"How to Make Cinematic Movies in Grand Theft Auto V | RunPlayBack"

Hey guys, Rick Cordero from RunPlayBack. So today I'll be doing a quick breakdown of how I made my first Machinima short film by using Grand Theft Auto V for the PC and the Rockstar editor.
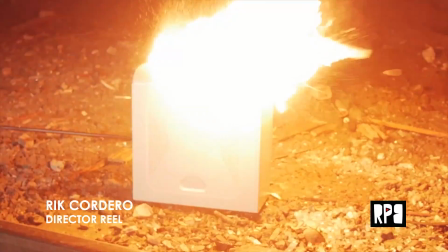0:18 Since I spent the majority of my career making short films and music videos, I thought making a Machinima film would be a piece of cake, but that definitely wasn't the case.
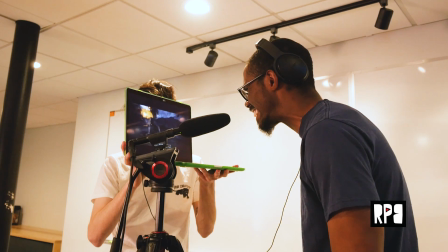0:27 While my filmmaking instincts were helpful, making movies in the computer still requires a high level of commitment,
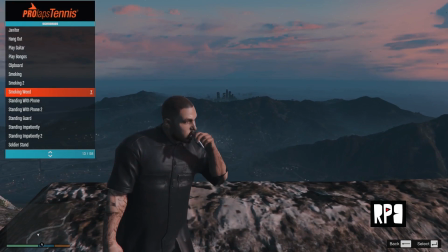0:33 tech savvy, and experimentation to achieve results that stand out from anything that feels too video gamey.
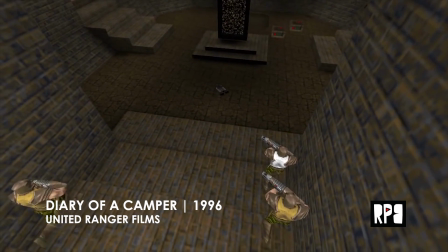0:39 First off, Machinima is defined as the use of real-time computer graphics engines to create a cinematic production or animated film.
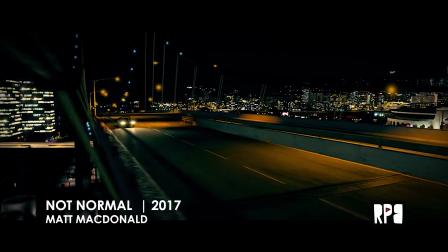0:47 When I stumbled across Matt MacDonald and Jacob 88's GTA V short films, I was immediately hooked.
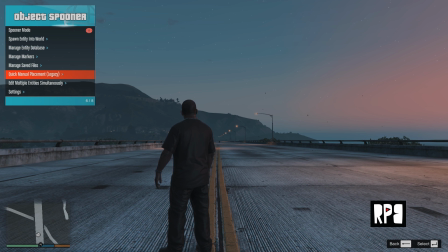0:53 Sure, there's plenty of limitations with making a film within a video game engine, but the benefits were much more obvious.
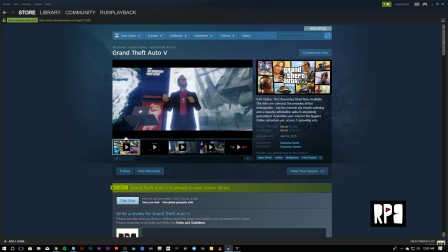0:59 Outside of purchasing GTA V on Steam for about $60, there are really no hard costs that have to be spent other than my own time,
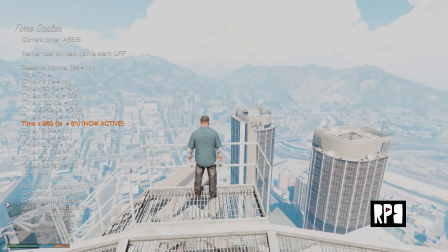1:07 which is still a valuable resource, but if I'm constantly learning and engaging with new techniques and mods,
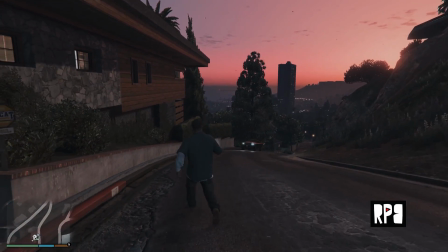1:13 then it's totally worth it. Without a doubt, if you plan on creating a Machinima film, it's absolutely essential that you download a few mods.
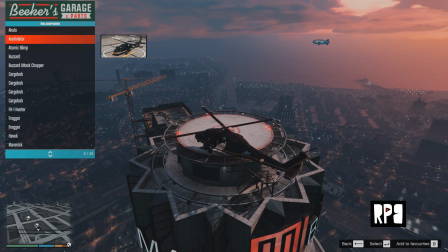1:20 Mods allow you to basically cheat within the story mode of GTA V. By cheating, you can spawn characters, props, and vehicles.
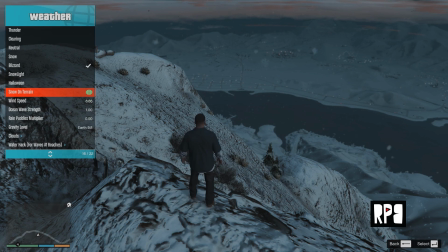1:27 You can control the time, weather, and a ton of other little details that can make your world unique.
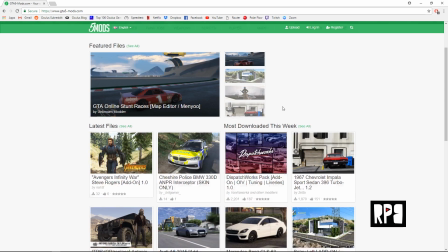1:32 There's plenty of tutorials online on how to use these mods, but the most important ones are Menu, Scene Director, and Reshade.
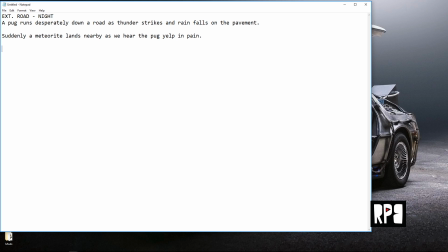1:40 Story is everything, but to be honest, when I first started this project, I jumped right into production without a script or shot list.
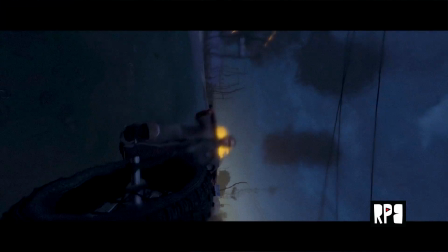1:47 It's important that your script can communicate your story through visuals and actions, as opposed to lots of dialogue and exposition through narration.
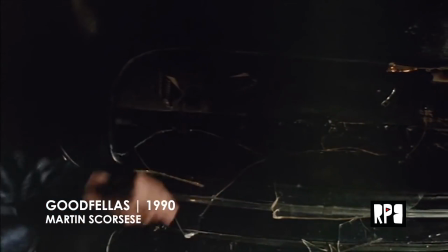1:53 Of course, there are plenty of films where narration is rock solid, but as a general rule, cinema, and Machinima especially, are visual mediums.
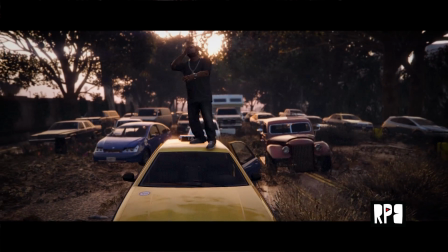2:02 Showing, rather than telling, is almost always stronger and forces you to think more creatively.
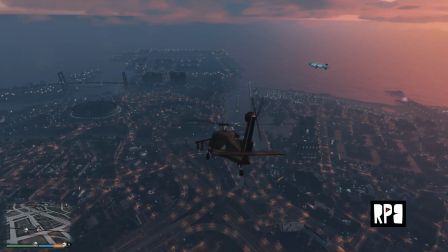2:08 With a world as vast as GTA V, location scouting is really key.
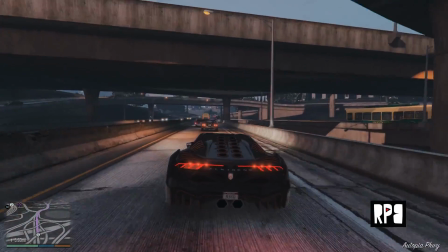2:12 If you're like me and skipped almost all the missions, taking some time to travel around the map will give you a good sense of geography.
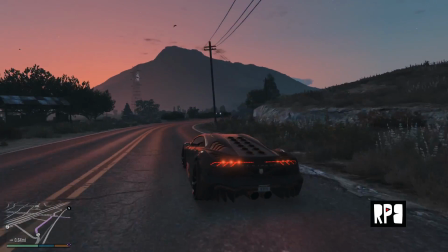2:18 Plus, some of the hidden locations are not as exposed as the downtown area.
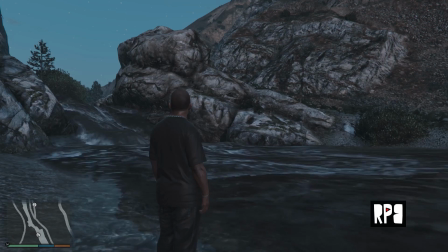2:22 With your mods, you'll be able to teleport to any location you wish, but it's the places between the locations that are usually perfect for setting up cinematic scenes.
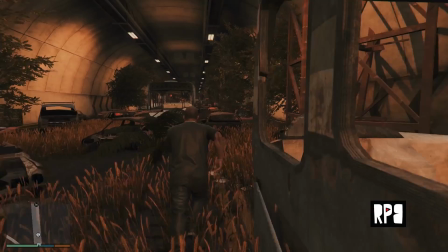2:30 For example, I spawned some of these sweet custom zombie maps using a mod to give a more authentic feel to the post-apocalyptic setting I wanted to create.
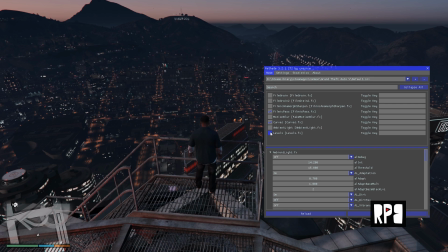2:38 For a deeper filmic look,
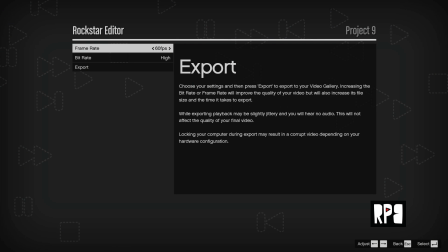2:40 I used the Reshader mod and bumped up my resolution to 4K with export settings at high and 60 frames per second using the lossless
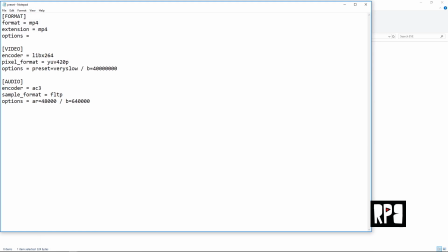2:49 H.264 preset with the extended video export mod. Be warned, you'll need a pretty powerful computer to achieve this look.
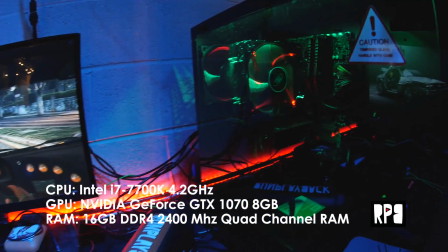2:55 I'm currently running a 1070 GTX and I can definitely hear the fan blowing when I'm doing exports.
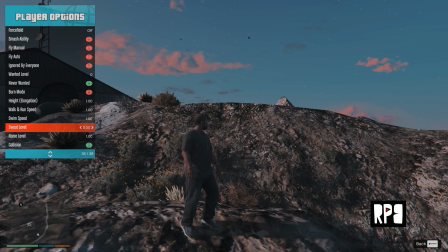3:00 For my first Machinima, I didn't spend too much time creating a custom character and instead used some primary characters within the GTA V storyline.
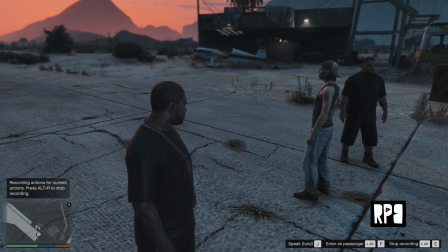3:08 Once I chose my characters, the Scene Director mod became my go-to for blocking the actors.
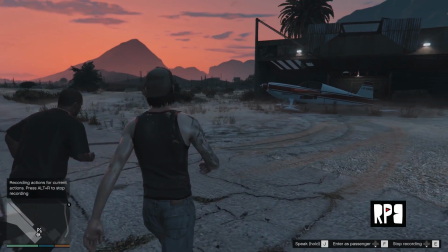3:14 Blocking actors in Machinima is obviously much harder than real life since you're sort of limited to a set of predetermined animations.
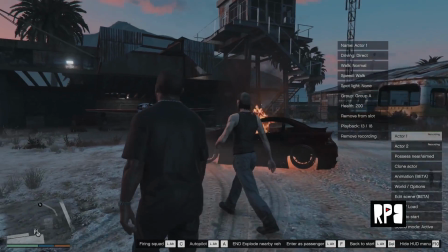3:21 But by introducing some random variables, you'll be able to create some happy accidents.
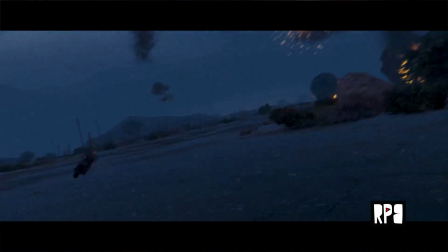3:26 For example, by spawning a random meteor shower in my chase scene, it gave it an extra layer of stress.
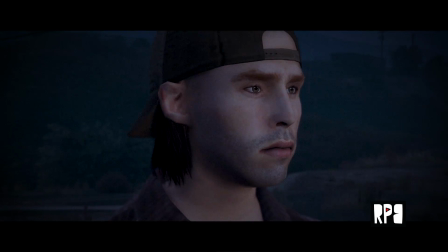3:33 I had to literally memorize the exact directional path of where I wanted the chase to finish, while also avoiding meteors.
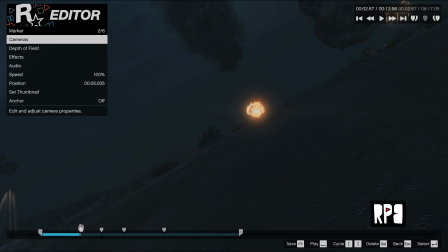3:39 On first glance, the Rockstar editor gives you this crazy, no-holds-barred feeling when you first test out the camera tools.
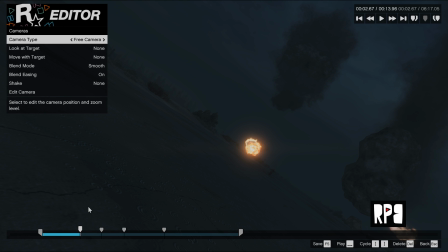3:45 Basically, it allows you to take a clip that you recorded in-game and relive the scene with any camera, technique, or lens that you want.
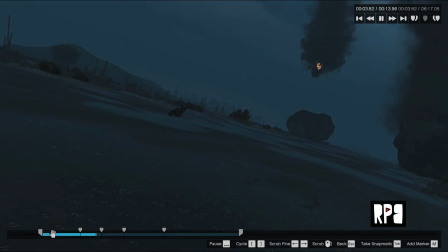3:52 With that kind of power, I had to consciously restrain myself from making the camera do anything too wild, especially in the opening scenes.
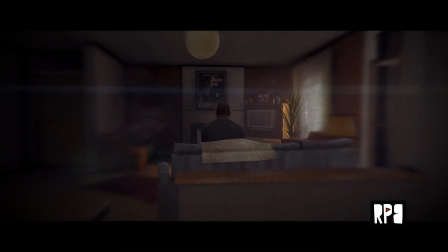3:58 I would always ask myself, how would I shoot this in real life with a low budget?
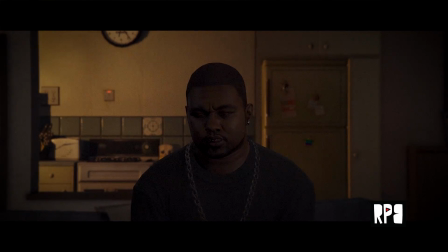4:03 I would imagine using long lenses to hide the production crew standing off to the side, or to do moves that reveal a little bit more of the atmosphere.